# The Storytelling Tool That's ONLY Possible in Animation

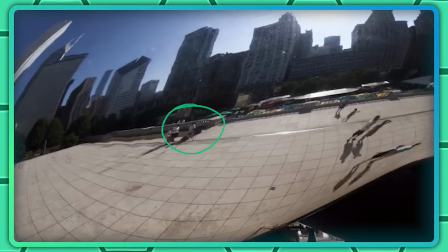[8:08]
Not to mention, there is no angle at which your camera won't also be reflected, so you also need to either hide it really well or remove it in post somehow.
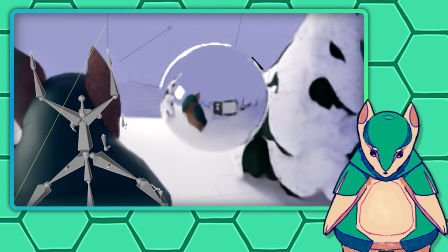[8:17]
So there are basically 3 ways to achieve the shot in live action. 1.
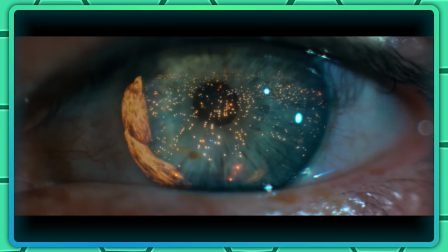[8:21]
Overlaying or compositing a second exposure over the first one to create the illusion of a reflection like these 2 examples.
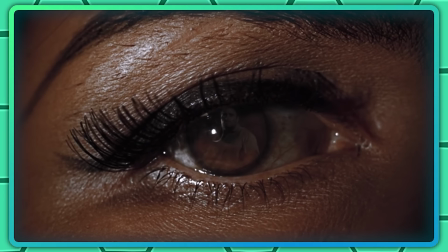[8:28]
In the case of Goldfinger, they used a technique called front projection,
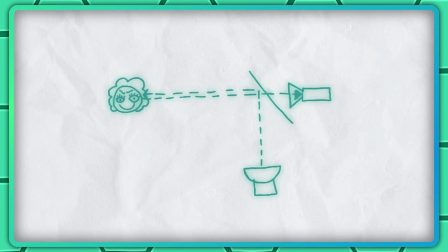[8:32]
which is actually quite similar to the two-way mirror setup for Blade Runner's replicant eyes, except it's a projector instead of just light,
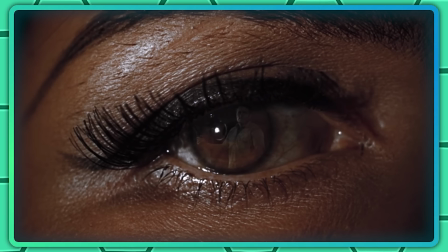[8:38]
and it creates an image that would be completely impossible in real life.
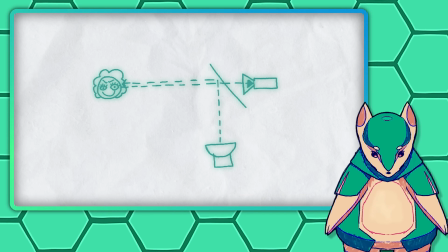[8:42]
Because the compositing approach creates these impossible images, and disbelief can only be suspended so far,
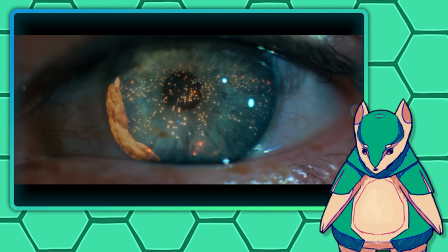[8:48]
it seems the shot must either be so abstract and vibes-based that it nearly doesn't feel literal at all,
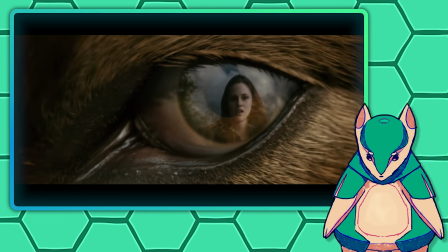[8:53]
as is the case with Blade Runner, or cartoonish to the point of absurdity, as in the case of Goldfinger.
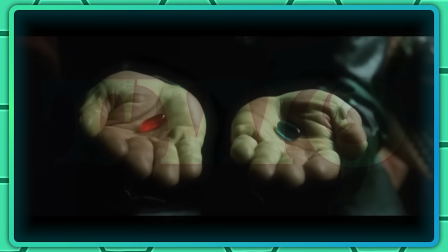[8:59]
2. It's not actually an eye, but a stand-in for an eye, like sunglasses or the lens of an AI computer.
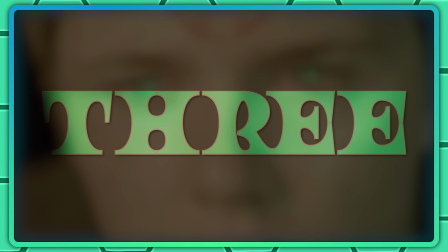[9:06]
Or 3. It's not an object or person being reflected, but a large light source,
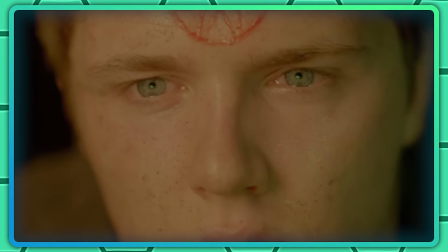[9:11]
like in Game of Thrones when we see the wildfire explosion under King's Landing in the eyes of Lancel Lannister, who is unable to prevent it,
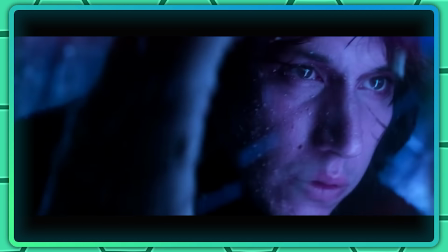[9:18]
or the climax of The Force Awakens when the red and blue lightsabers are reflected in Rey's and Kylo Ren's eyes.
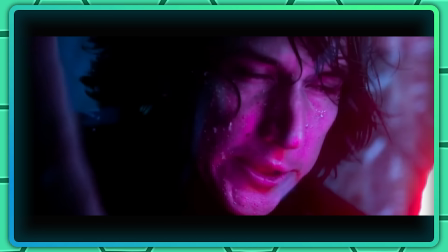[9:24]
I don't think either of these are entirely practical effects, but in both cases there is clearly a real light source in front of the actors' faces.
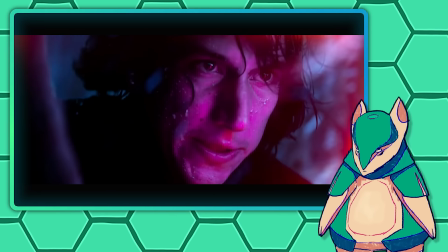[9:31]
This is clearly still symbolic, but it's debatable whether it's really an eye reflection shot per se,
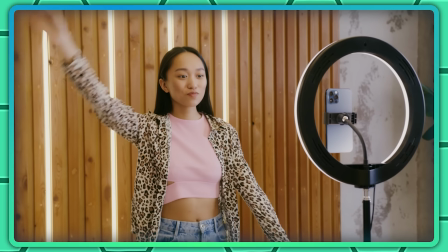[9:37]
or just effectively the same thing you get when an influencer stands in front of a ring light and
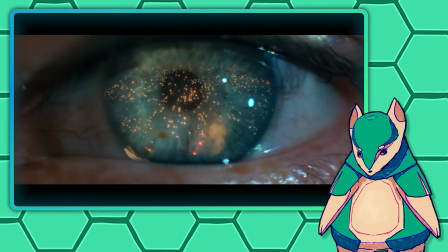[9:43]
you see a big white circle in their eyes. So while it may not be completely impossible to pull
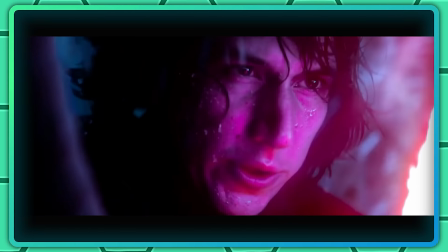[9:48]
off, with visual effects all is possible, every live-action example comes with at least one caveat, which reinforces the rule.
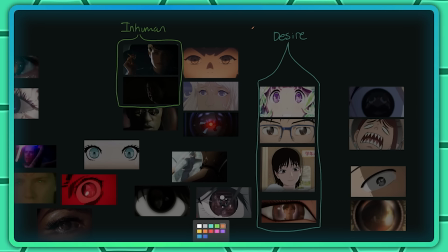[9:56]
An eye reflection can make a character seem less human, but it can also do the exact opposite.
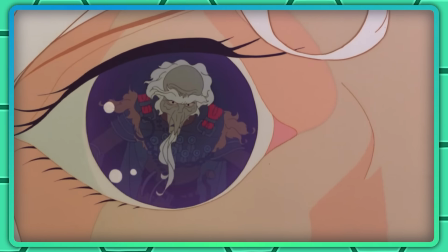[10:00]
In The Last Unicorn, another movie that deals directly with eyes as a signifier of humanity,
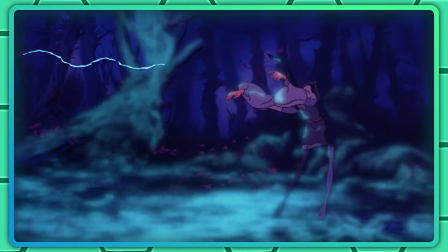[10:05]
the clumsy wizard Schmendrick turns the last unicorn into a human to hide her from the Red Bull and gives her the name Amalthea.
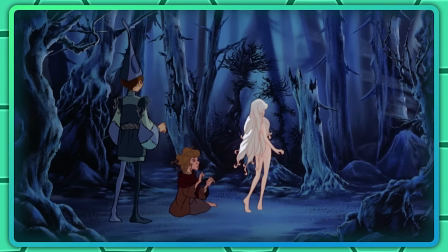[10:12]
But the longer Amalthea stays in human form, the more human she becomes,
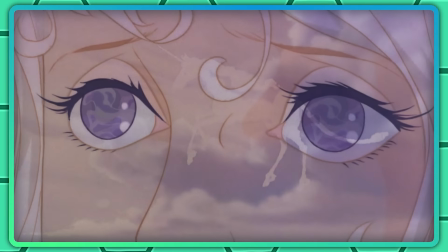[10:16]
and when she sings "Now That I'm a Woman," a reflection of her unicorn form slowly fades from her eyes as she gradually loses her true self.
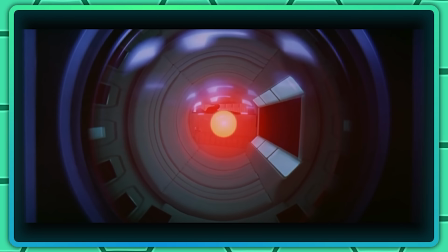[10:24]
In 2001: A Space Odyssey, Dave Bowman is reflected in Hal's camera lens in a shot that's simultaneously a
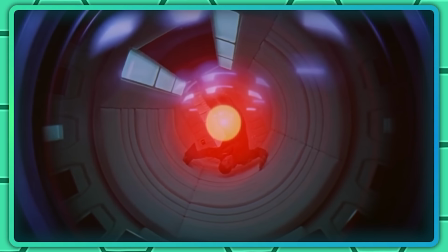[10:31]
close-up of the lens itself and a point-of-view shot from Hal's perspective.
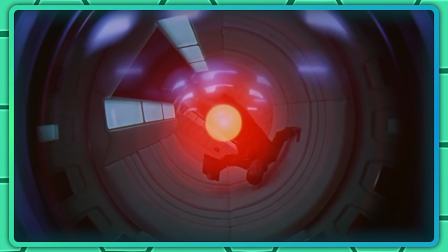[10:36]
The assumption is that Hal, being a computer, isn't fully sentient or alive,
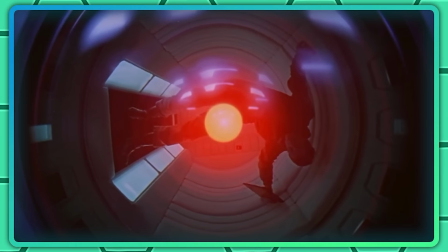[10:40]
but this shot takes the lens and turns it into an eye and puts us into its perspective, in doing so lending sentience to the machine.
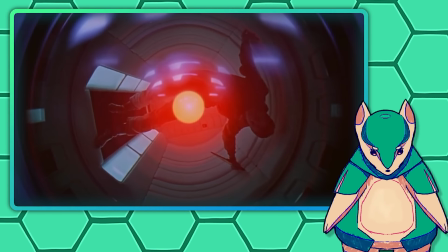[10:48]
And just as a reflection can tell us something about the eye haver, it can also tell us something about the reflectee,
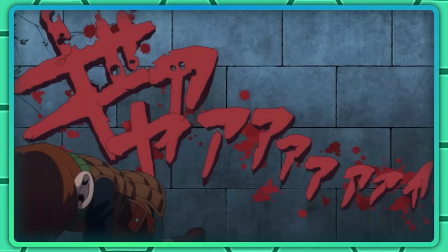[10:54]
like in Dungeon Meshi when Marcel wants to use excruciatingly painful magic to mend Senshi's wounds,
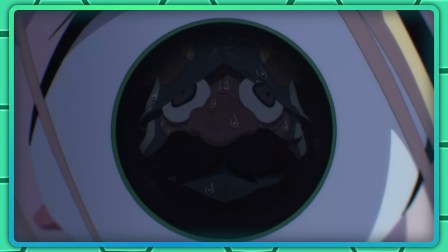[11:00]
and the two reflect in each other's eyes. Senshi, pitiful and distorted so his gumball eyes appear pointed up and in different directions,
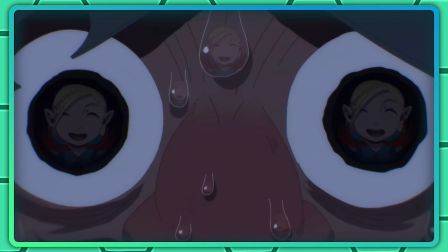[11:08]
and Marcel becomes a freakish monster in the distortion caused by Senshi's quivering eyes.
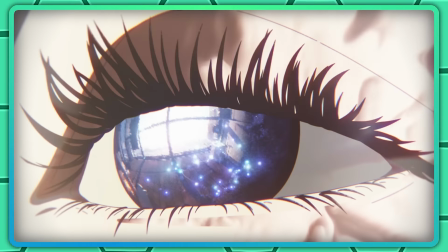[11:13]
Or even something about the world itself, like in this cut from the opening of Lazarus, which I would be surprised if it wasn't directly inspired by that one from Blade Runner.
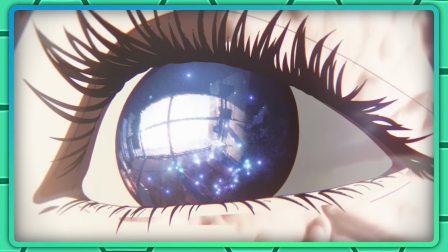[11:22]
It's equally abstract, but seems to show an eye glazed over, staring at an open window,
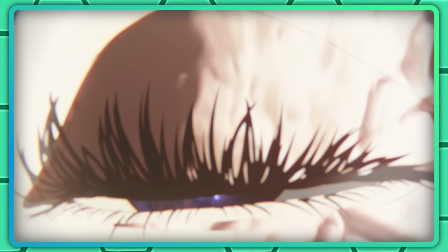[11:28]
which could suggest a world emptied out and numbed by a miracle drug that removed all pain.
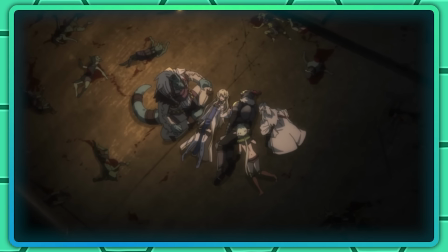[11:33]
And it can also do whatever the hell is happening at the end of this Goblin Slayer episode,
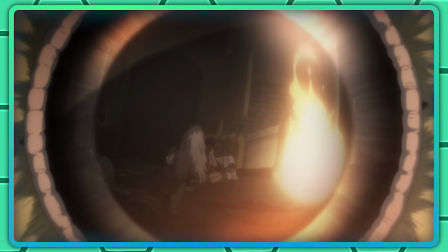[11:38]
where we linger on this reflection in the eye of a bird for almost an entire minute and a half.
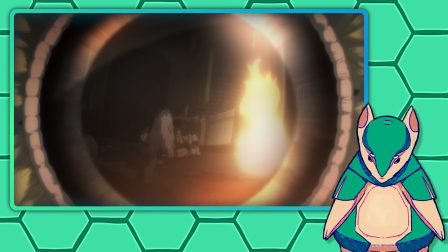[11:43]
I don't know what this signifies because I absolutely refuse to watch an entire episode of Goblin Slayer.
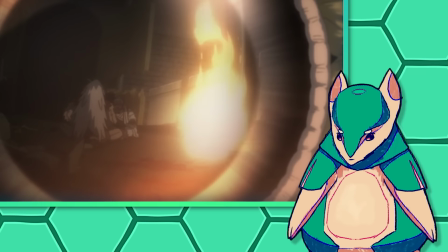[11:49]
If you know, I guess let me know in the comments. Or, in case you forgot, this.
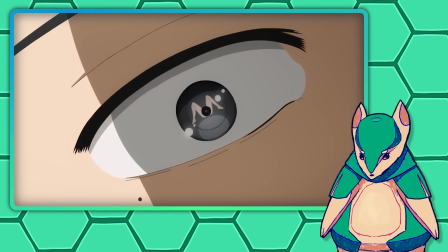[11:55]
This is still anime we're talking about here.
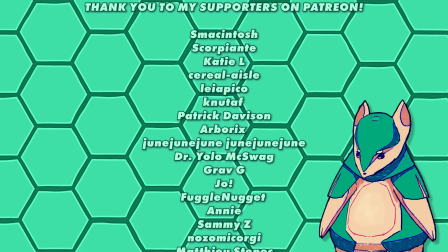[11:58]
Thanks so much for watching, and if you want to help with algorithm stuff, feel free to leave a comment and or share the video.
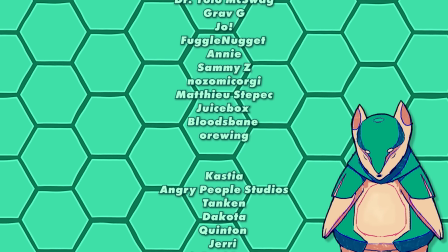[12:04]
And a big thank you to all my supporters on Patreon who are in line to become the next pope, you know, whenever that happens.